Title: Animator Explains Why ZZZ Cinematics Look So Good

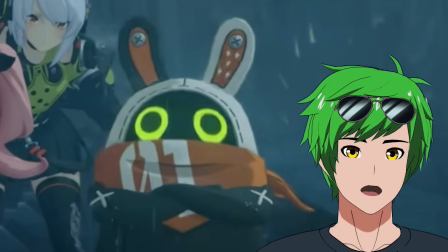You see that so his eyes come up and then they They shake inside of his head.
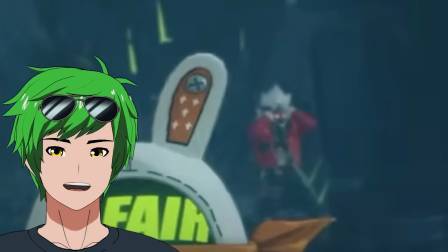They're not stationary. That's so jello-y, dude. Look how far Bill he is. It's so funny. Impact frames. Woo! Look at that, bro. God, that was so good. Dude, we should do another ZZZ animation. It's just so fun to animate. Hey, if they want to do another one, I'm happy to do another one.
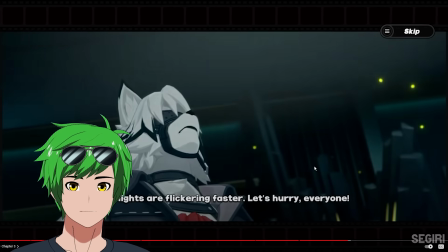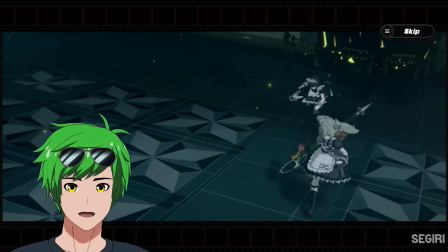Like how?
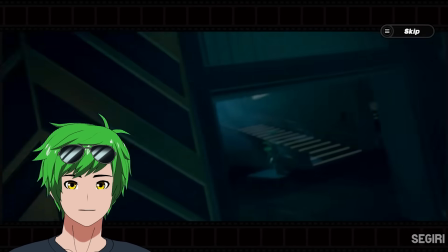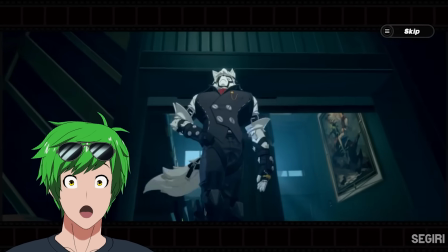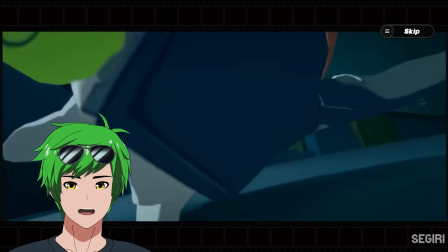Dude. Oh, my God. One shot, one take.
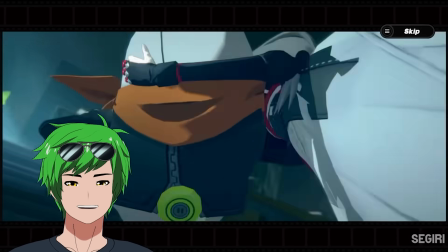That's so cute.
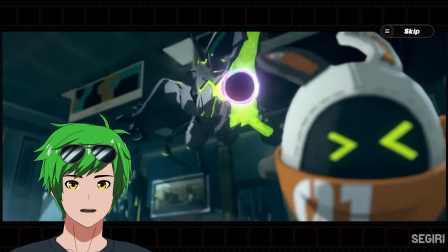oh my god cord yo what the hell dude this is so it's so well animated hey hey it's alan
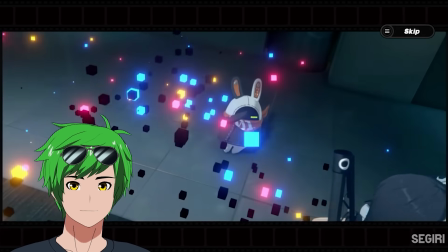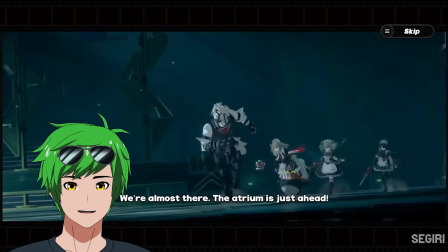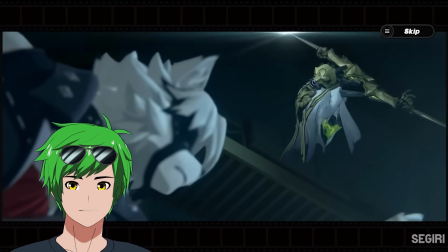oh that pose though god
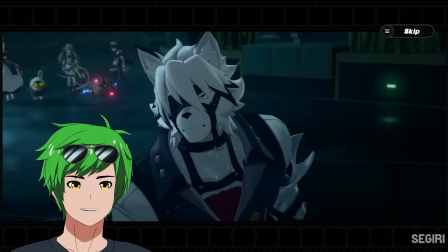what the hell damn when
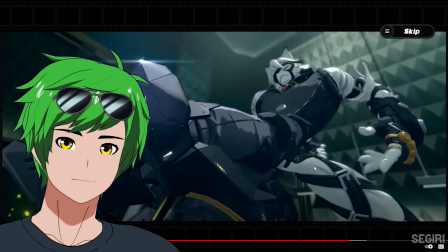was the last time you guys saw a game cinematic that has a pose like this with this camera angle they are so unafraid of
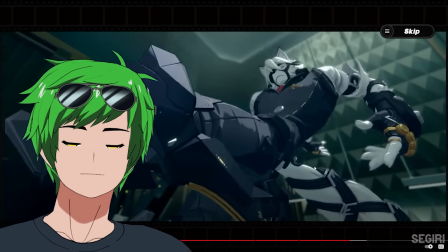low focal length camera angles this is literally a jojo pose it's the most dynamic pose you can think of and then they go straight to his face facial appreciation
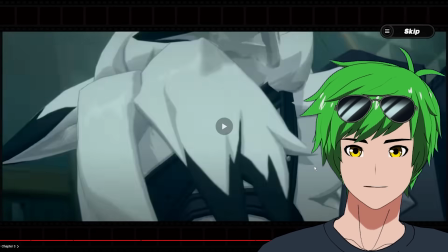i've talked about this before just not being shy about showing your character's faces is great for a video game this kicking animation like bro
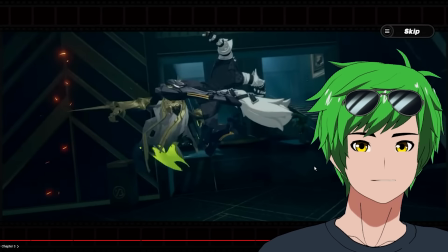same thing that we saw with miyabi earlier holding these poses look at these smears too look at that that's gorgeous this is a cool trick they're jutting out his
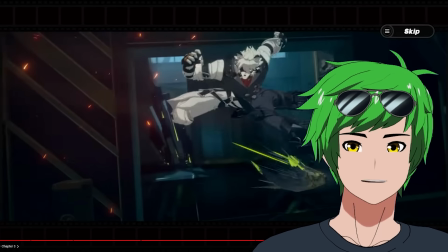hips specifically to make his legs look longer that's crazy that's so fascinating this looks broken in 3d but in a 2d thing it would look great so it's like exaggerating these kinds of shapes and stuff that don't make a whole lot of sense physically they pulled off so well dude that's a wild
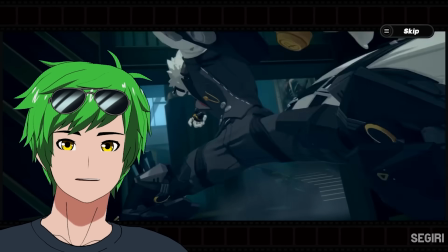shot right there so one thing i will say is you don't see him land which is a little weird it does feel a little bit like
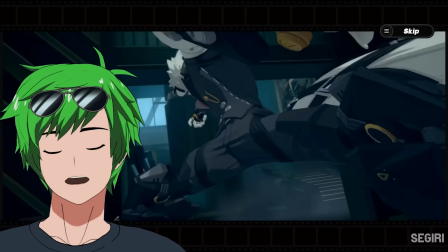he doesn't touch the ground here and this is because he's parented the camera if i were to improve this shot i think realistically he would go down
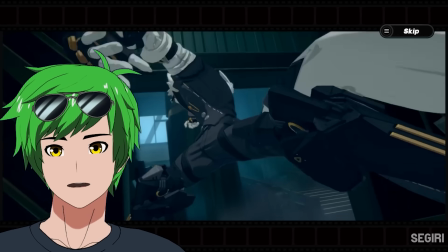a little bit lower because you don't just you just don't see the floor clearly enough to say for sure that he touched the ground like this feels like he's
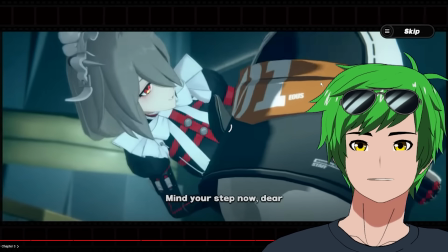still floating dude this is such a great reveal just from a directing standpoint what what a cool effect he's running he's running he's running
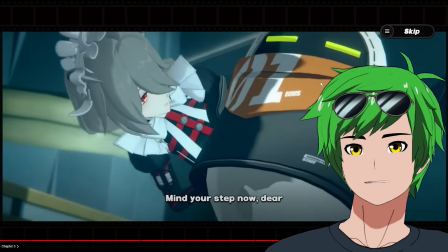and then she picks him up from behind where you can't see alexandrina come up from behind and it's such a nice reveal yo dude whatever this dog is doing over here is wild.
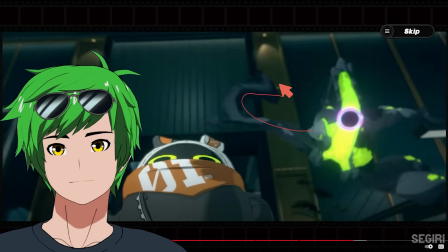Just look at the anticipation for this hand. It was hooked, bro. Look at that. He's wrapping around.
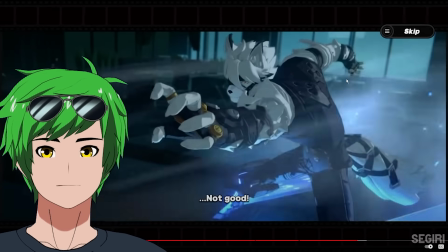He's locked in. That's wild. This pose is so short, but so good. Look how clean this silhouette is.
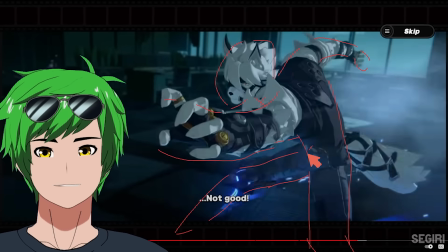There's a reason why it's so good. Every single limb is perfectly highlighted with the silhouette. You can see everything. Are they respecting the 180 degree rule? Oh yes, absolutely. One important fact about the 180 degree rule is that it's only relevant with cuts. So if it's a one shot take, it doesn't actually matter and you can do whatever you want it's so good let's take a look at this technical dude
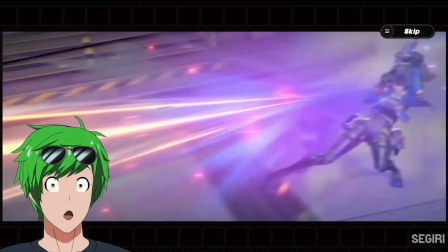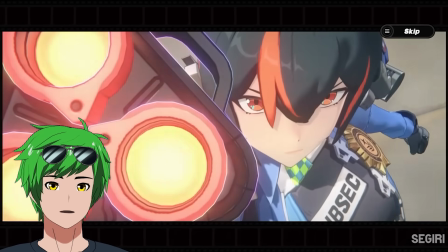i love that reload animation what dude this these month yo what should i get she's so close that was badass okay
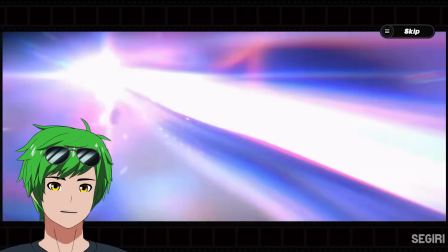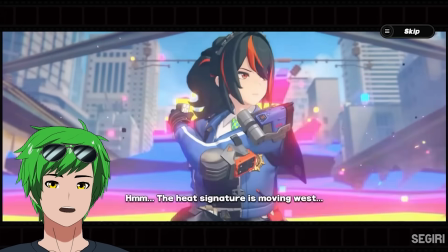what yo that pose bro